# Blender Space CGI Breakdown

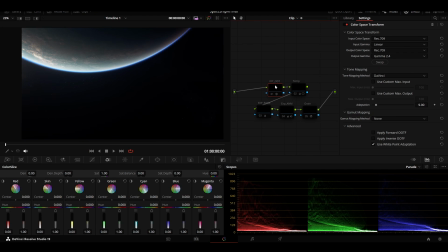This here I have its own little color grading, so this is just an IDT, it's an input like transform. I'm just bringing it in input color space at Rec 709 with the input gamma of linear, just so it converts from this non-bright version.
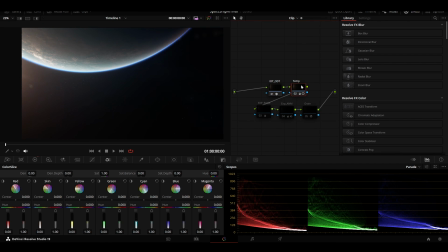Then I'm affecting the temperature just because I wanted this to feel a bit more warm coming from the sun. And then I brought up the exposure, and then I animated the exposure here. So this is just giving me a base level of exposure, and then this here is for the animation.
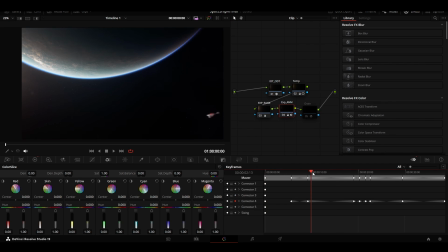And I just hand keyframe this here like this so that this would like flicker a little bit where I wanted it to. And then I just added some grain. And this is just so that it basically blends with the rest of the footage. And the grain is just a film look creator again with everything off except for grain, having the same settings to make sure that it remains consistent.
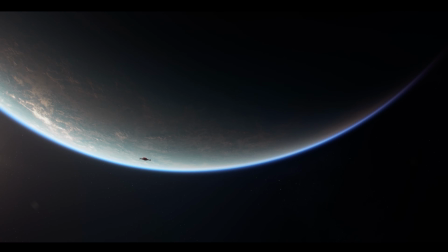And so yeah, this is basically how I produced or created this shot.
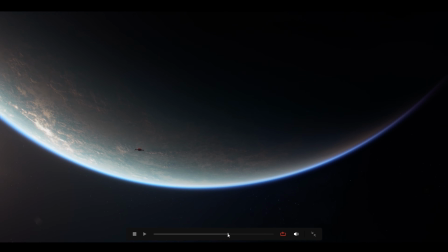I hope you guys enjoyed this breakdown.
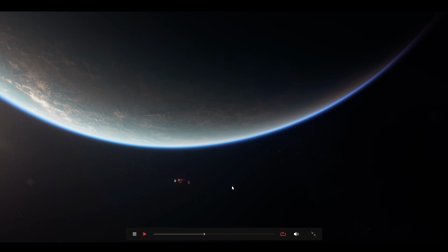If this was helpful, don't forget to like, subscribe, follow my other socials that I have down in the description, and make some suggestions on,
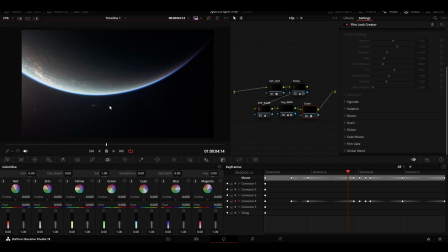you know, future content, future environments, different types of breakdowns in Nuke or in color correction or whatever it is that you want. And yeah, thank you for watching, guys, and I'll catch you later. Peace.